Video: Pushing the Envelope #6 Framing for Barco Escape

Welcome back to pushing the envelope with Premiere Pro. Let's see what some of these approaches to aspect ratio look like when they're applied to a real project.
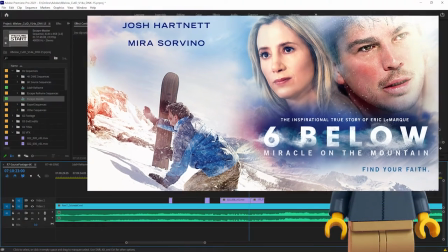9s
So on the movie Six Below we shot with the Red Dragon at 6k for eventual delivery to a number of different aspect ratios and formats.
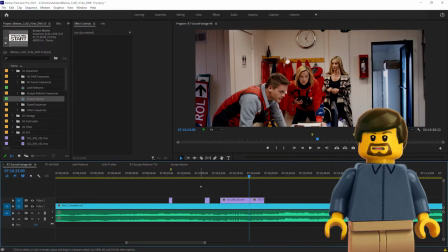17s
After we'd locked the edit we graded every frame we used at its original 6k resolution allowing
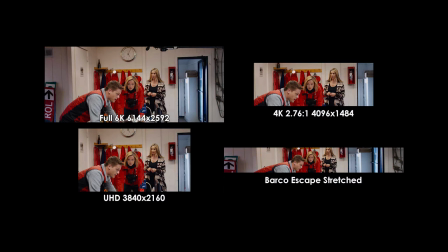22s
us to reframe the entire movie for a number of different aspect ratios after it had been graded. So here we can see that we have a 6k asset.
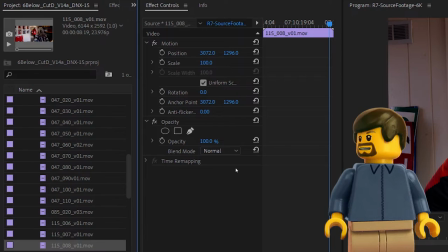29s
This was a 6144 by 2592. The entire timeline is full of 6k assets here.
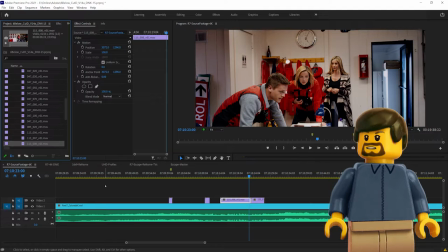35s
And then this timeline is used as source for other timelines that reframe for different aspect ratios.
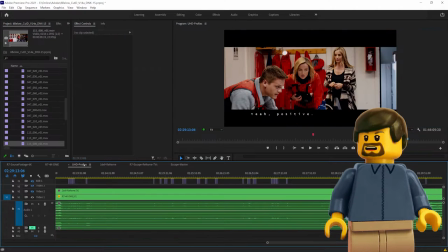41s
So this is our theatrical release. It was actually slightly wider than 235. And then this is the same aspect ratio when letterboxing is applied to make a Blu-ray.
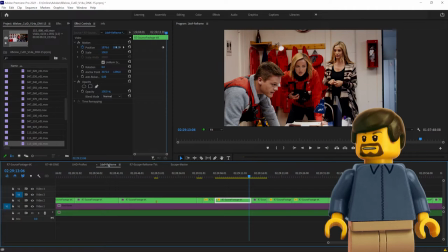48s
We're also required to deliver a full 16 by 9 version, which was a whole separate aspect ratio to frame for.
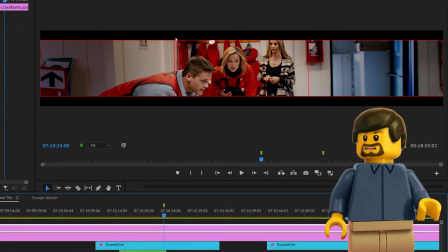54s
And the most unique requirement was our barco escape format. So barco escape was three scope 2k images side by side,
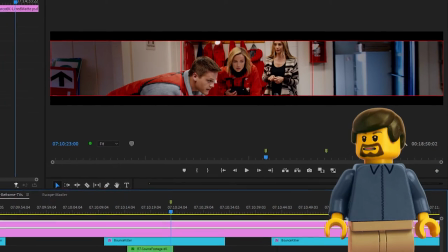63s
giving it a 7 to 1 aspect ratio and a final resolution of 6144 by 858.
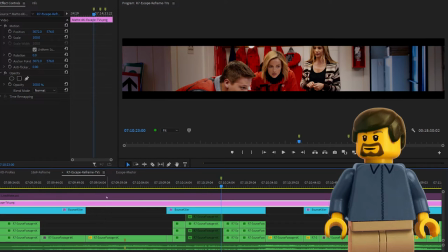69s
Many times this does not give us the height to do what we wanted to do.
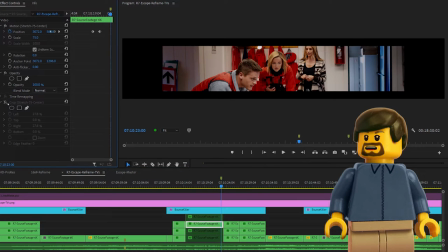72s
So our solution to that was to scale down the image and then stretch the sides separately to fill in the gaps.
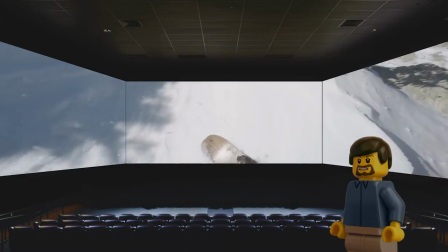81s
The reason we can get away with stretching the image this way is due to how the screens are arranged from the audience's perspective.
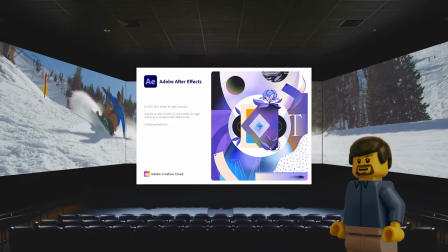86s
We can take a closer look at how this works by recreating it in 3D in After Effects. We start with our full 6K source asset.
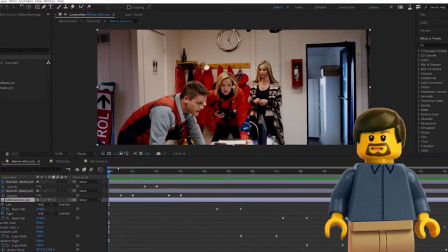93s
You can see that there's a microphone at the top and things like that because that doesn't really matter. The first thing we're going to do is apply our mats and our framing guide.
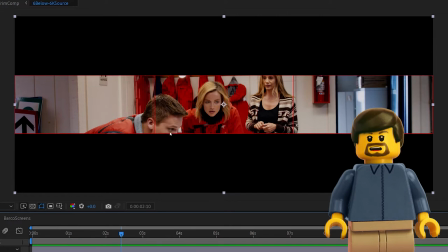99s
Now this tells us that the bottom of his face is going to be out of the image and we can't just tilt down or we'll lose our other character in the background. Also he is sitting right at a screen boundary so he'll be right there in the seam which is less than ideal.
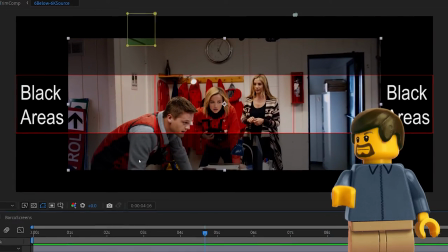111s
so the way that we deal with that is that we scale the image down to allow us to get more of his face and keep him away from the scene but now
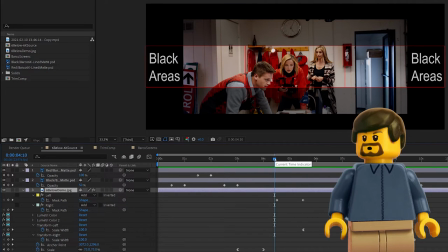119s
we have these black areas right here that we need to cover with imagery so the way we deal with that is we mask the left edge and we stretch that to
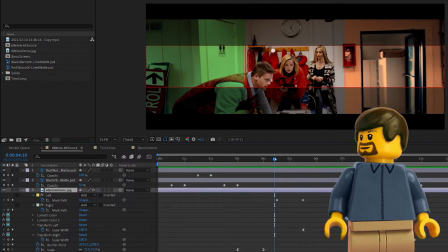124s
cover and we mask the right edge and we stretch that to cover but that leaves us with highly distorted edges on our project that should be visually obvious except for one thing
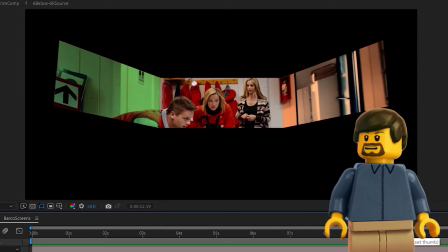133s
when the audience is viewing this in the theater the screens are tilted steeply towards them have the effect of compressing the image from their perspective,
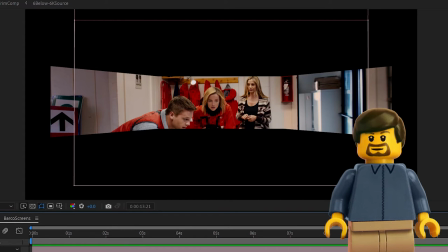140s
which offsets the stretching that we did, leaving it a fairly normal feel. Even after this is done, we have the opportunity to tilt the camera up or down by changing the anchor point to get the exact framing that we need to keep everything in the picture at once. That was admittedly quite complicated, but we can create that result in Premiere using nothing besides the crop and motion effects.
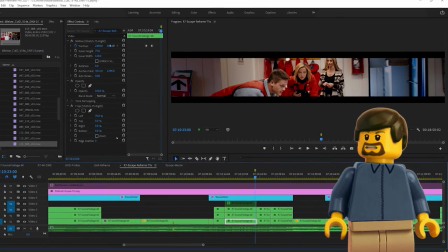157s
Here in the timeline, we accomplished this in three layers, with the center, the left, and the right screens each having separate crop and motion settings applied, and these were presets that we could apply at different settings,
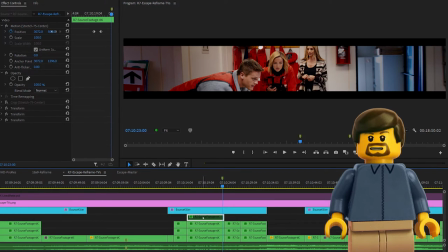165s
like 75%, 90%, etc. Another way to do this would be to use a single layer with a number of transforms applied. And these could all be set as a single preset as well for, once again, 90%, 75%, things like that. Different sizes that you want to scale out to, you need to stretch the sides slightly differently for each of those things. This particular sequence is actually taller than the final delivery.
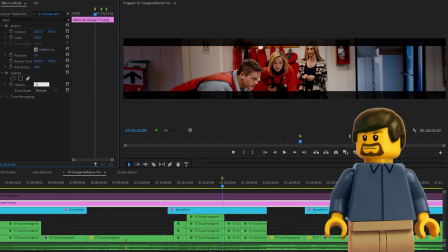185s
That gave me the ability to have a soft matte to allow me to see what we may or may not be missing from other parts of the image. And then later, it gets dropped into another sequence that actually trims off the parts that we aren't using. It also can be useful to have the screen boundaries marked
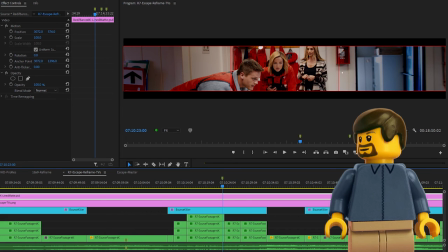202s
so we can make sure we didn't land anything important right at the scene between the two screens. Now you probably won't be creating a 7 to 1 project any time soon, but this example just illustrates how powerful some of Premiere Pro's basic effects tools are when used in creative ways.
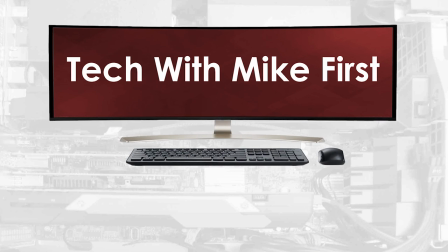216s
For more detailed info, check out techwithmikefirst.com